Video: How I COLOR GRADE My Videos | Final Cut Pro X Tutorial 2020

And that is why it's gonna require a little bit of tweaking for each clip individually.
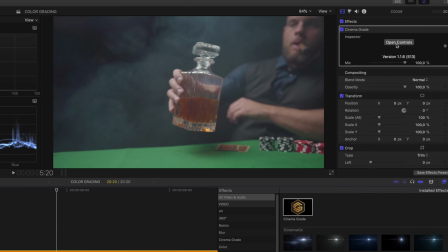4:13 But when you've added cinema grade to your clip, what I do is that I open the controls up here,
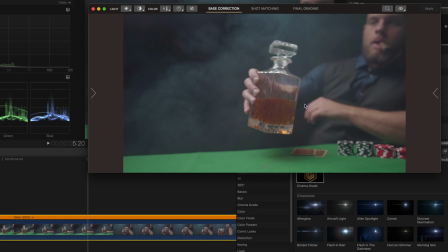4:20 and then this pop-up comes up and it shows us the raw file, like the raw footage that we have.
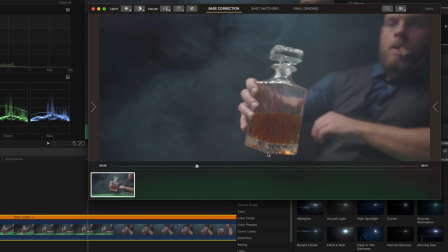4:28 There's a bunch of different ways that you can use cinema grade, and I'm not saying that my way is the correct, but I found it to be really easy.
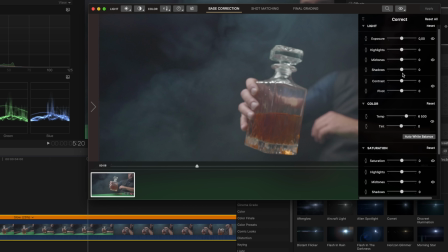4:35 And what I usually do when I'm color grading any of my S-Log footage is that I start with the mid-tones,
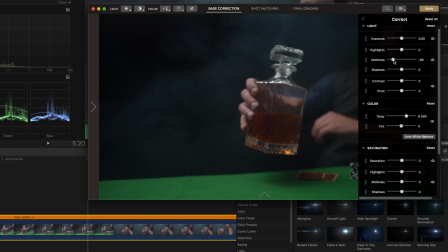4:43 and then I drag them down almost as far as I can to the left.
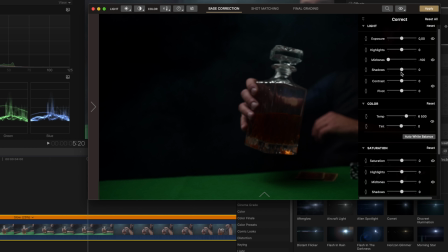4:49 And what I do then is that I take the shadows and drag them up
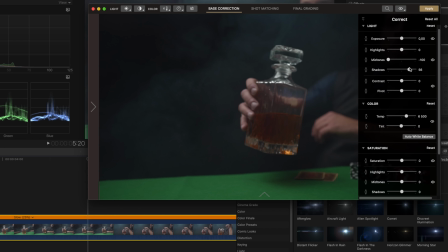4:56 so that we get a nice look, like a nice matte look to our shot.
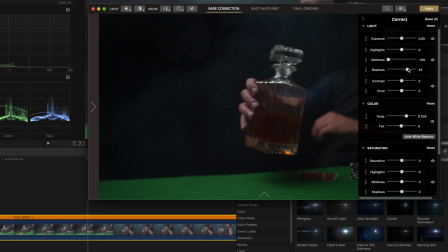5:03 And somewhere around there is good, I think. And we can hit apply on that.
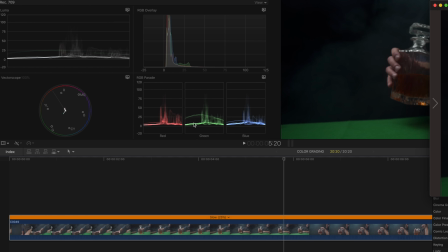5:09 And on the video scopes right here, you can see that we're not clipping any shadows below zero and we're not going above 100,
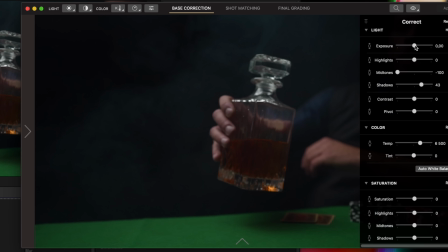5:17 which means that we can increase the exposure ever so slightly to 1.60. That looks pretty good. And what you can do now is that you can do just a couple of small tweaks and it's gonna look really good, because I think that this actually looks pretty good for being two things done to the footage.
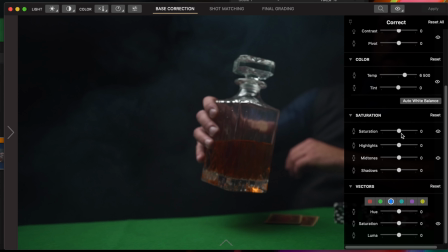5:38 But something that I usually do is that I drag down the saturation ever so slightly to somewhere around like minus 13.
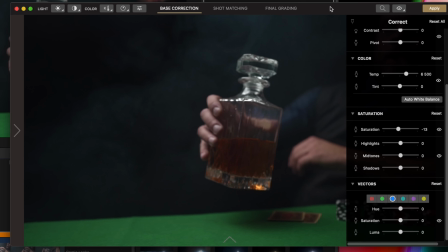5:48 And in this case, like with the poker b-roll, something that I want to do is change out the color of the poker mat to make it look a little bit more washed out and a little bit less green. So then we're going to go down to the vectors right here, and then I'm going to choose the greens,
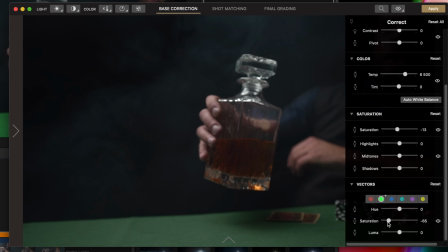6:06 and then we're going to drag down the saturation to somewhere around minus 70, and then we're going to drag up the hue towards the right, give it a little bit more yellow look, somewhere around there.
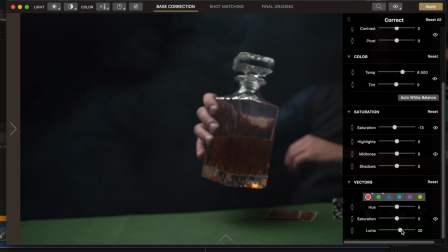6:24 And then we're going to choose the reds and we're going to increase the luma a little bit on that and increase the saturation,
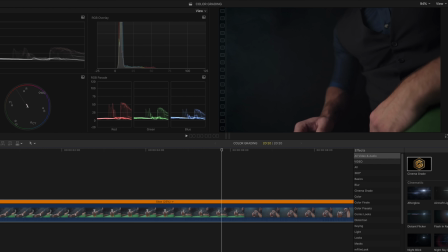6:34 and we're going to hit apply. It actually starts to look really good compared to what we had originally. But there is still a couple of things that I want to do to this, and then we're going to go back into Cinema Grade.
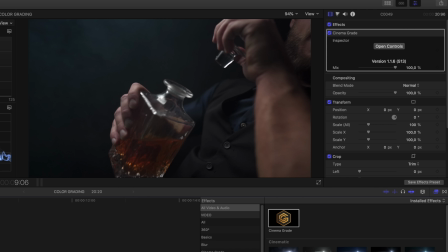6:46 We are going to jump to the final grading tab.
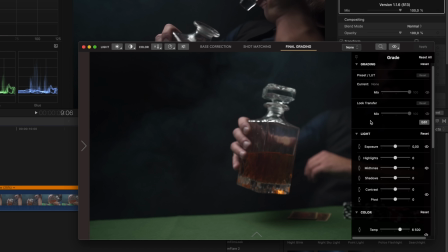6:50 It's basically going to be the same option all over again because you have all the different sliders here on the right.
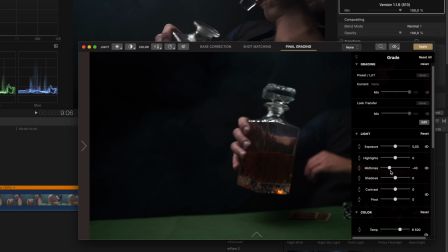6:56 So I'm going to drag down the midtones again and drag up the blacks again to give it a little bit more matte out look.
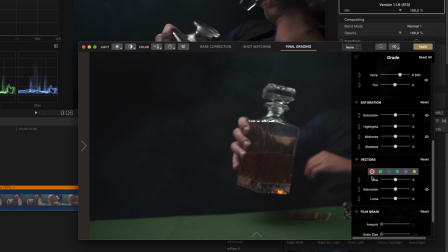7:05 And then we're going to scroll down and I kind of want to increase the saturations on the red ever so slightly. And then I'm going to drag down the luma a little bit to minus 15.
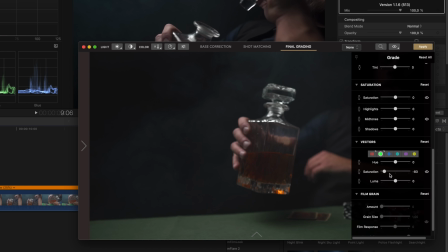7:19 I think it looks pretty good. And then we're going to choose the green and we're going to drag down the saturation a little bit more on that. And then we'll scroll up and we're going to increase the highlights, drag down the midtones, increase the blacks, drag down the midtones
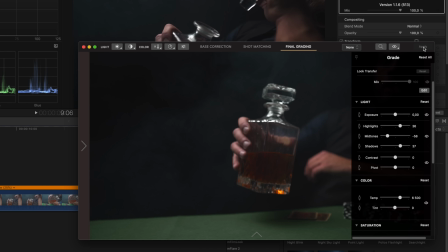7:41 and adjust the blacks, increase the highlights. And you know what, we can actually remove a little bit of the red tone.
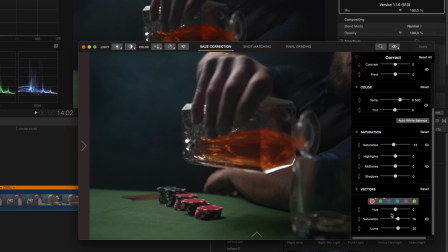7:48 So we're going to go into the base correction in Cinema Grade and we're going to choose the red and we're going to drag this down to minus 14. That looks pretty good.